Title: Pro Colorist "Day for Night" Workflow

There's a lot of content and quite a few LUTs out there aimed at helping us get a great day-for-night look in our images. And yet, I very rarely see this look accomplished well. I think there's a couple of reasons for this, but the main one from a colorist's perspective is that day-for-night isn't really a look in the sense that you can deploy it across an entire timeline and get good results. Day for night is more of an intent that requires not only timeline level or macro level adjustments, but also shot level adjustments to really pull it off. Let me show you what I mean here inside of Resolve.
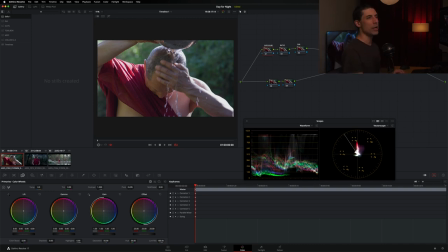[0:37]
So right now I am in a brand new project where I've yet to do any grading. All I've done thus far are the same two things that I always do at the beginning of a project. I've set up my color management and I have built out my template node tree and rippled it across all of my shots.
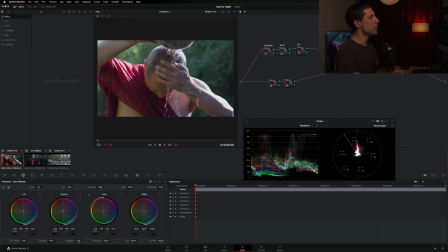[0:52]
So this node tree that you see right here, it's not currently doing anything. It's just empty placeholders for me to perform my work in. And my color management is something that's happening behind the scenes that's taking what the camera saw and transforming it to what my display can show using good color science.
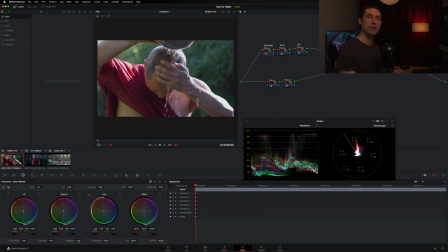[1:08]
If you want to learn about either of these subjects, I have entire videos on both. I encourage you to go check out. For today, let's stay focused on our day for night look. We're going to do this in two pieces. the first piece I want to start by looking at what is that macro level adjustment what are
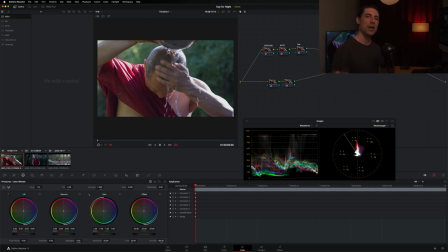[1:24]
those things that are going to stay the same from shot to shot to shot but in order to build that we need to start by working on our shot level stuff so we're gonna do things sort of out of order from how I might normally do a look development process when grading which
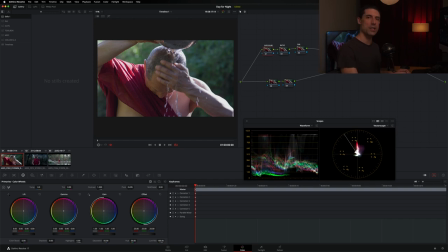[1:39]
would be to start there and then go over to shot level things in our case today we're gonna do enough shot level work so that we can build out that look level of stuff and then ripple that across all of our shots. So here in my timeline let's look here at shot number three to start.
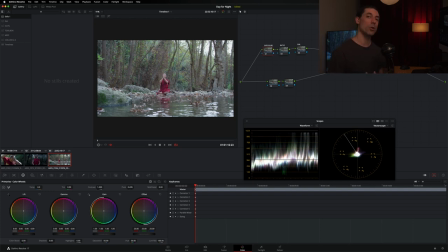[1:56]
Another thing that I want to emphasize with day for night looks is it's often best to start with the widest frame in your scene because it's going to be the most difficult. There's going to be the most difficult sort of set of tasks to accomplish here. A couple of them that pop up are you're gonna have to deal most likely with skies when you have wider frames.
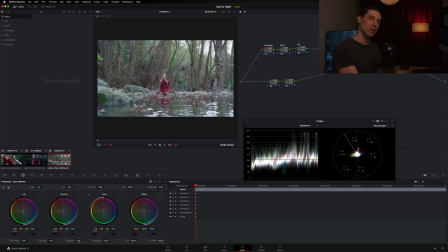[2:15]
Skies are something that are difficult to contend with when you're doing a day for night feel. And it also means when you have a wider frame that your subject is gonna tend to be smaller in that frame, meaning that they're gonna be harder to make out, right?
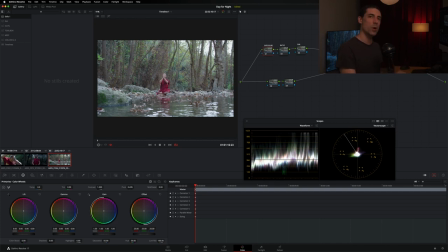[2:27]
They're gonna be harder to see. So we want to start with the wide shot because we know if we can solve it here, if we can make it look good here, then we're gonna have an easier go, if anything, when we start to get into tighter material. So let's start by roughing in our shot level adjustments so that we can build out that overall sort of scene level adjustment that
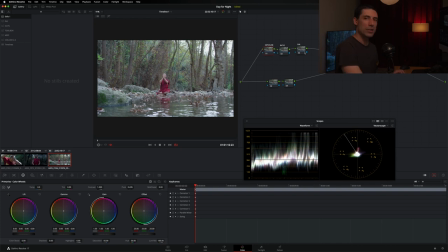[2:47]
we're gonna hit in just a moment okay so the main thing the driver of a day for night look is an exposure pole right we're gonna have less exposure less light less ambient light bouncing around the space when we are in a night context as opposed to a day context
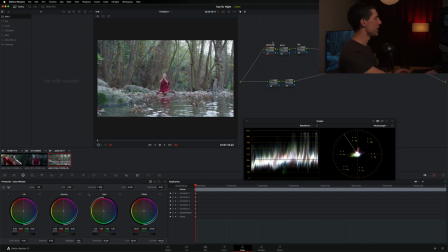[3:01]
right so here in my exposure node that I've already got set up I'm gonna take my offset and I'm just gonna to start to pull this downward.
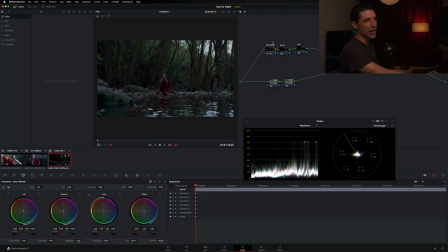[3:09]
And really what I'm looking for here is how dark can I go without losing my subject? Something that we're going to emphasize throughout our conversation today is that day for night is all about feeling like night as opposed to looking like night.
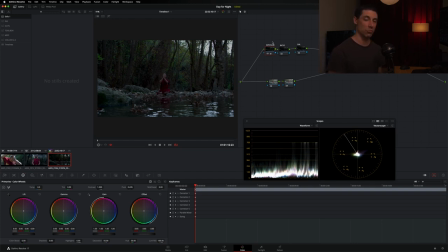[3:25]
Because oftentimes what night looks like is really, really dark, as in you can't see stuff. Can you remember the last time you were outside at night away from artificial light?